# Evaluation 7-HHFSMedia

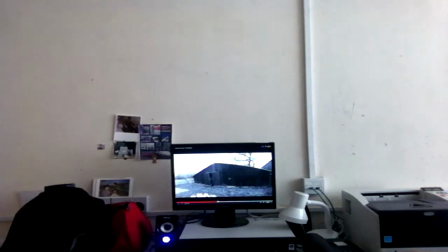4:30 This is the second view of our location. This is like the barn area.
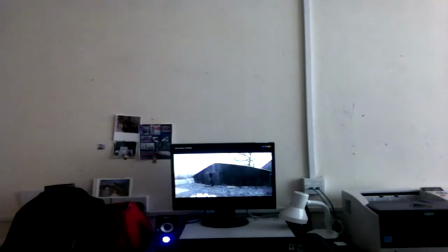4:34 This is like one of three areas really where the thriller was filmed,
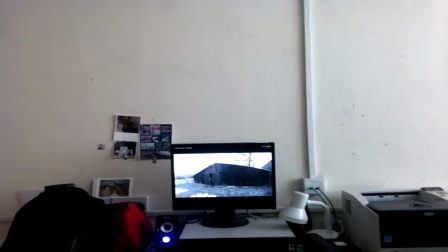4:41 and the third area will be shown like near the end. So.
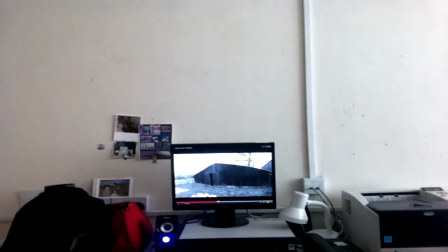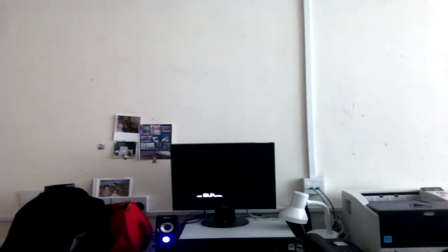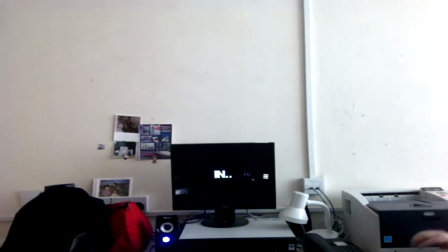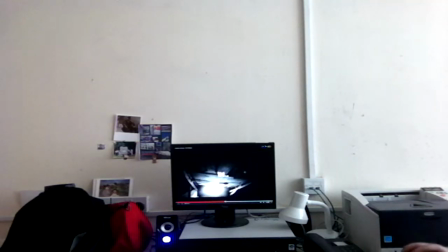5:00 This is in the barn, like where you saw it, you had the outside shot and this is the inside shot.
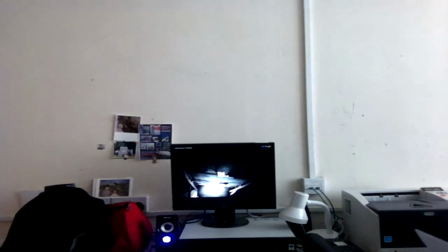5:06 This was filmed. It's all filmed with a GoPro, which is like I talked about in Evaluation 6.
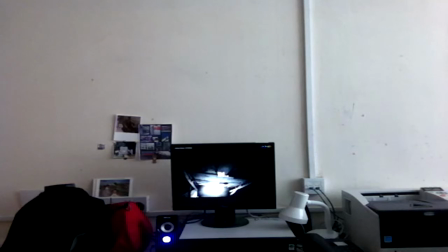5:12 But this was filmed like more of a handheld position, where Harris was actually holding the camera when filming this,
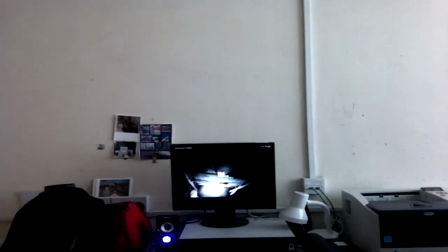5:18 where the others were more set up, like more steady rather than handheld. This is also where the music starts to up its tempo.
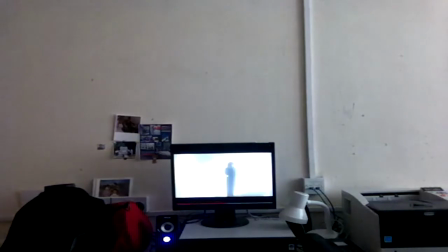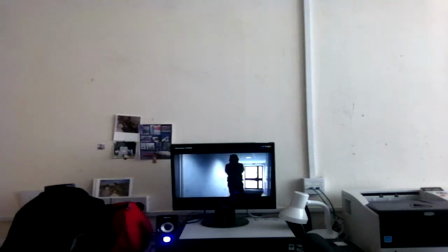5:34 This is one of the flashbacks we used. It's like we filmed this in school rather than at my house, just like so it changes.
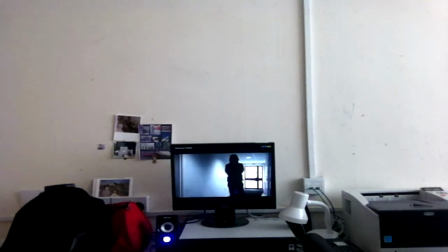5:43 It shows that it's not all one scene. It's meant to be somewhere else, like a flashback.
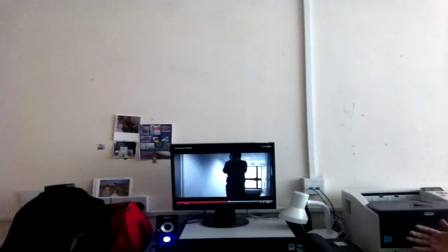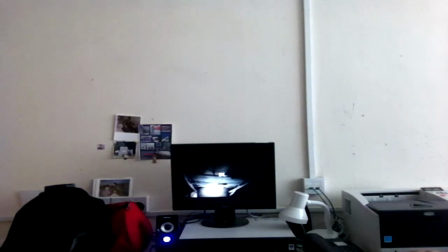No, the next
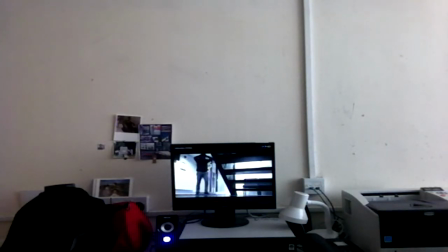6:04 one. This scene shows like Harris's costume. It's just like a normal boy, so he's not supposed to be anything special. Like, not supposed to, just like supposed to be a normal man that ends up in a bit of a weird situation. So yeah.
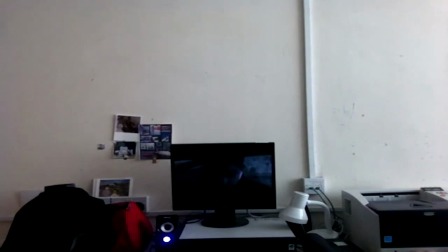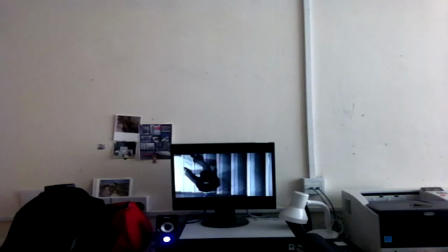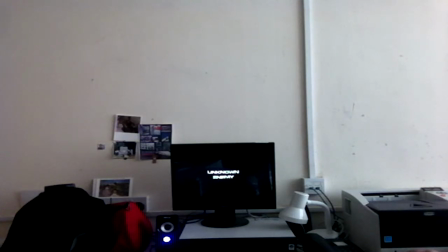Well, obviously that scream wasn't actually part of the song. That was a extra like sound effect that we added in. We used it so it shows that instead of Harris just turning around for no reason,
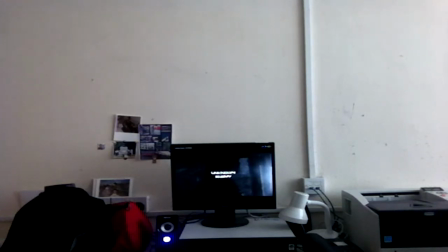6:56 he should turn around because he's heard that, and then the music kicks in now. The second song.
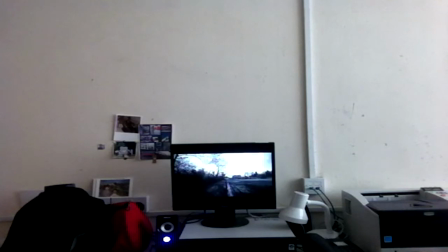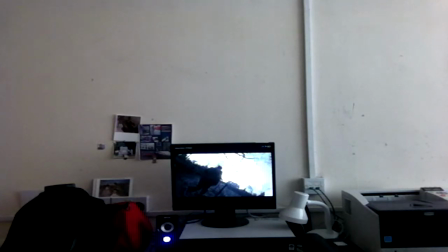7:16 This shot we used the GoPro really effectively because the GoPro comes in a protective housing, so we used it to fall off the side of the fence as Harris runs past, so it looks like he's knocked it off. And obviously because it's in the protective housing, it didn't get damaged, and it created a really effective shot for that.
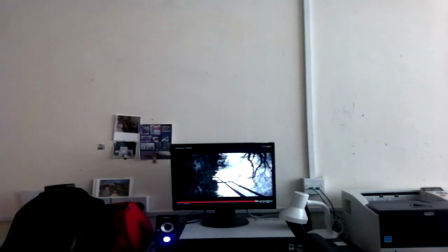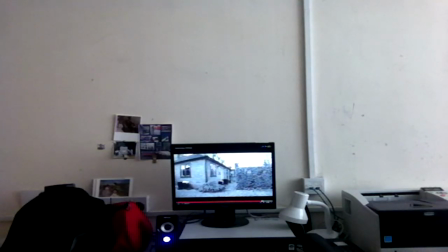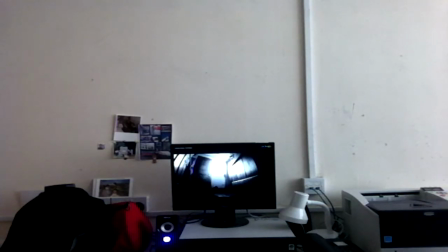7:50 This is our third location, which is actually inside the house. This is after Harris has started running away, and he like runs in here to get away from whatever's chasing him.
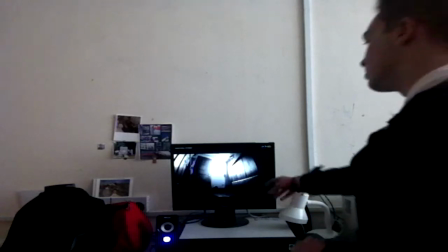7:59 And this is where this is the only prop we use in the whole thing.
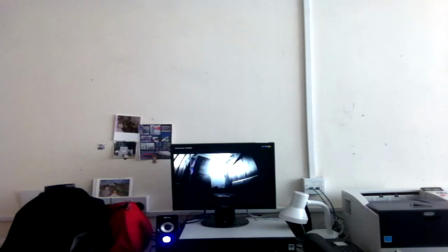8:02 And this is like well, it's an air rifle, but he uses it as like pretend it's a real gun, like as if he's trying to defend himself from whatever's coming.
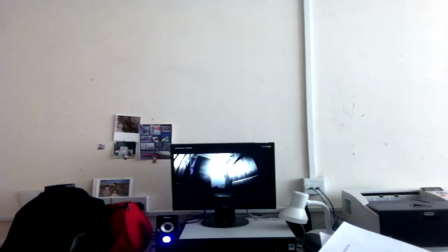8:09 But obviously he doesn't know what it is. It's the title, Unknown Enemy. Yeah, and that's it.